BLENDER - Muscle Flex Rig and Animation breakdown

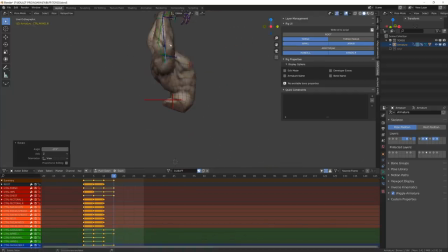8:07 This is why I've started with a first pose where the character is bending on himself with his arm wrapping around him, as if it was a closed box. Then the character open and spread his arms before doing this flex action.
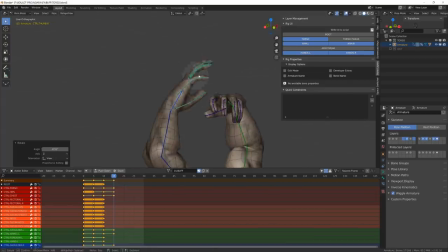8:25 And finally, in the last pose, he is like sucked back into his origin. A bit as if it was some kind of gene from the lamp, like in Aladdin, for example. During this stage, I don't really care about the timing. This is why I space all my poses by five frames.
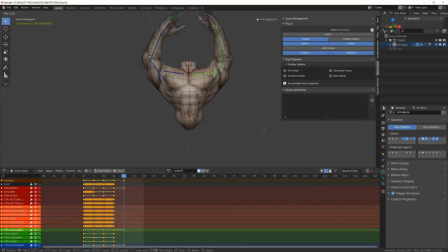8:44 Here I'm just focusing on the position of the character, his shape, his gesture, and the more accurate and detailed easier blocking, the easier will be the polishing later on. Especially here where there is no hanging equipment or hairs or tail
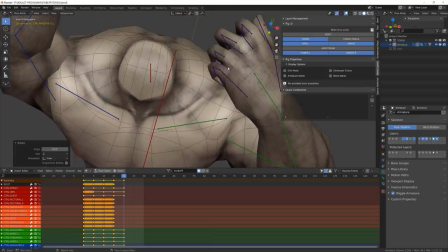9:04 or whatever kind of secondary motion that will be input into the character.
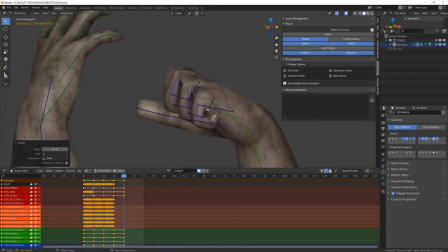9:10 Only the biceps and the muscles from the chest will
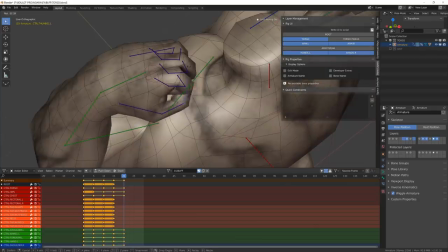9:16 have secondary movements and I will add them later on during the polishing.
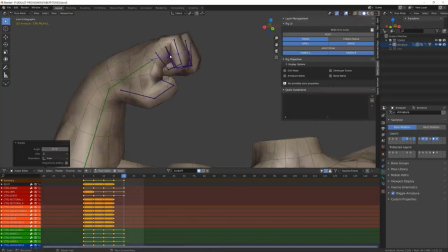9:21 If I was to work onto a full detailed character,
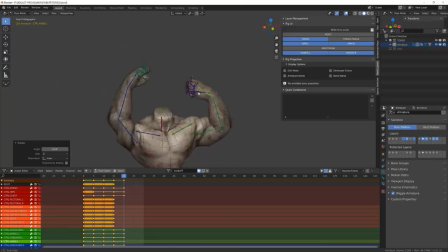9:25 I would not pose the different parts of equipment but mainly focus on body mechanics. Then, regarding the equipment like clothes or everything that has a secondary or follow-through motion,
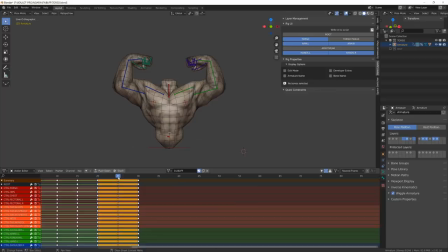9:41 I will work on these during the polishing or the splining at least.
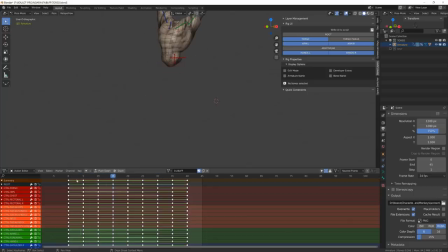9:45 Once all the poses are blocked, I will start working a bit on the timing by moving all the different poses in time. So I'm still using stepped interpolation, meaning that there is no easing into the different animation.
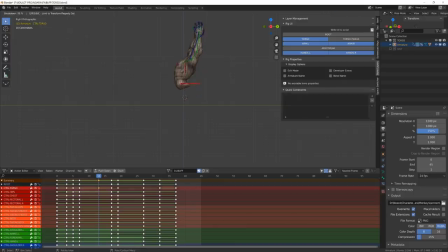10:01 This makes it easier to read, and this is generally a moment where I'd like to add some intermediate pose that will add reading the animation and making it more appealing.
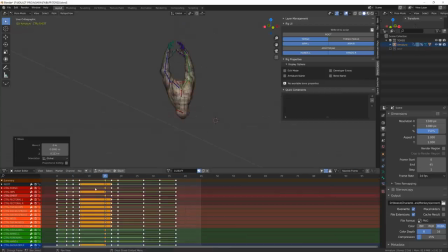10:15 I will also fix some position or input some overshoots and extreme poses.
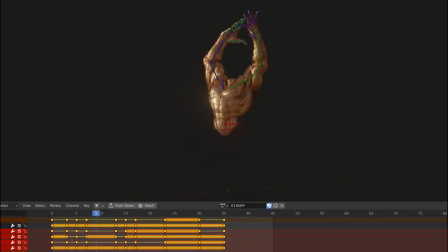10:23 Here is how the animation look after this blocking stage.
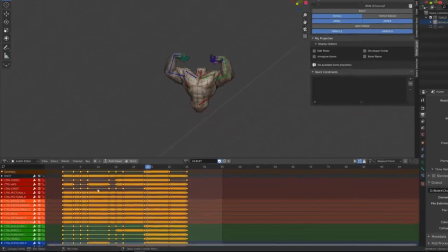10:27 I will then switch the interpolation mode to Bezier, and start splining the animation.
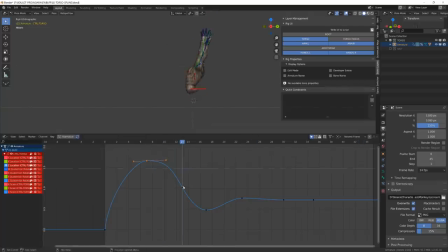10:33 Most of the time I start reworking the main torso controller and this up and down motion. I was feeling that the animation was not super reactive and a bit slow,
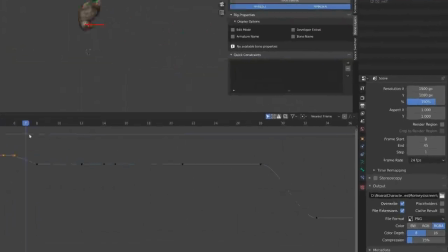10:45 and this is because I started working in 24 frames per second,
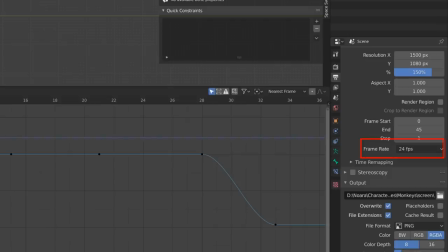10:50 while we generally work in 30 frames per second in Noara.
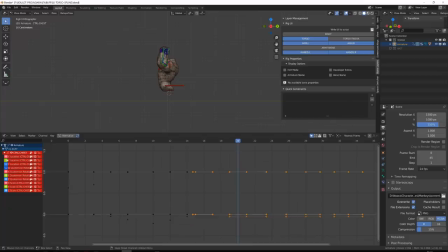10:55 So it was a bit visually disturbing, and I've just spotted this a little later on. Once I was happy with my main controller, I've worked with the chest controller that allow me to bend the spine and make it jump up and down.
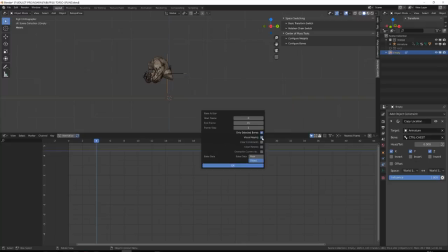11:12 I've then used space switching to polish the animation of this controller chest.
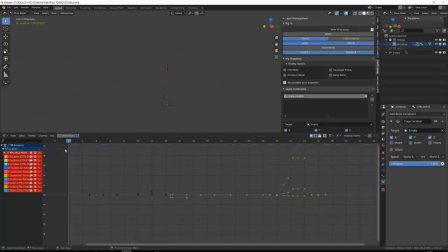11:18 I've baked its animation to an empty and then constraint it with the empty,
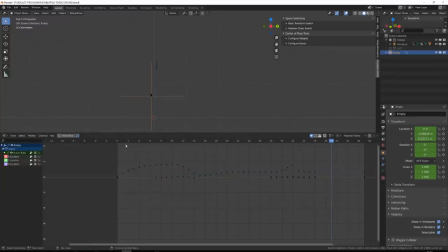11:24 allowing me to control the animation of the chest using the empty but inward space, making it way easier to animate and read the curve than to work with a parented bone.
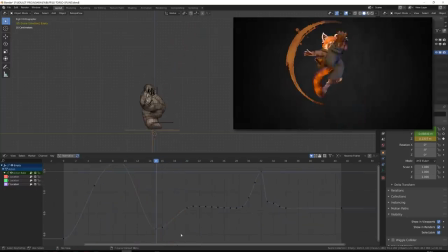11:38 This is one of the techniques I've learned into Richard Lico Animation Sherpa courses and that I've covered in my previous tutorial.
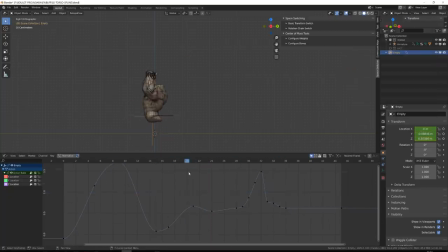11:47 The idea is to bring more squashing and stretching to the chest so that it will look more contrasted and even more fun to watch.
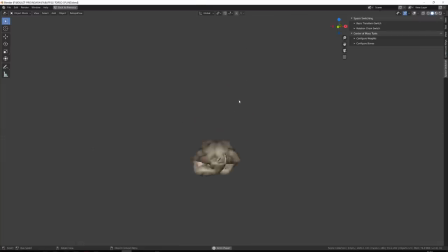11:58 Once I was happy with the result, I've just baked back the empty onto the chest controller.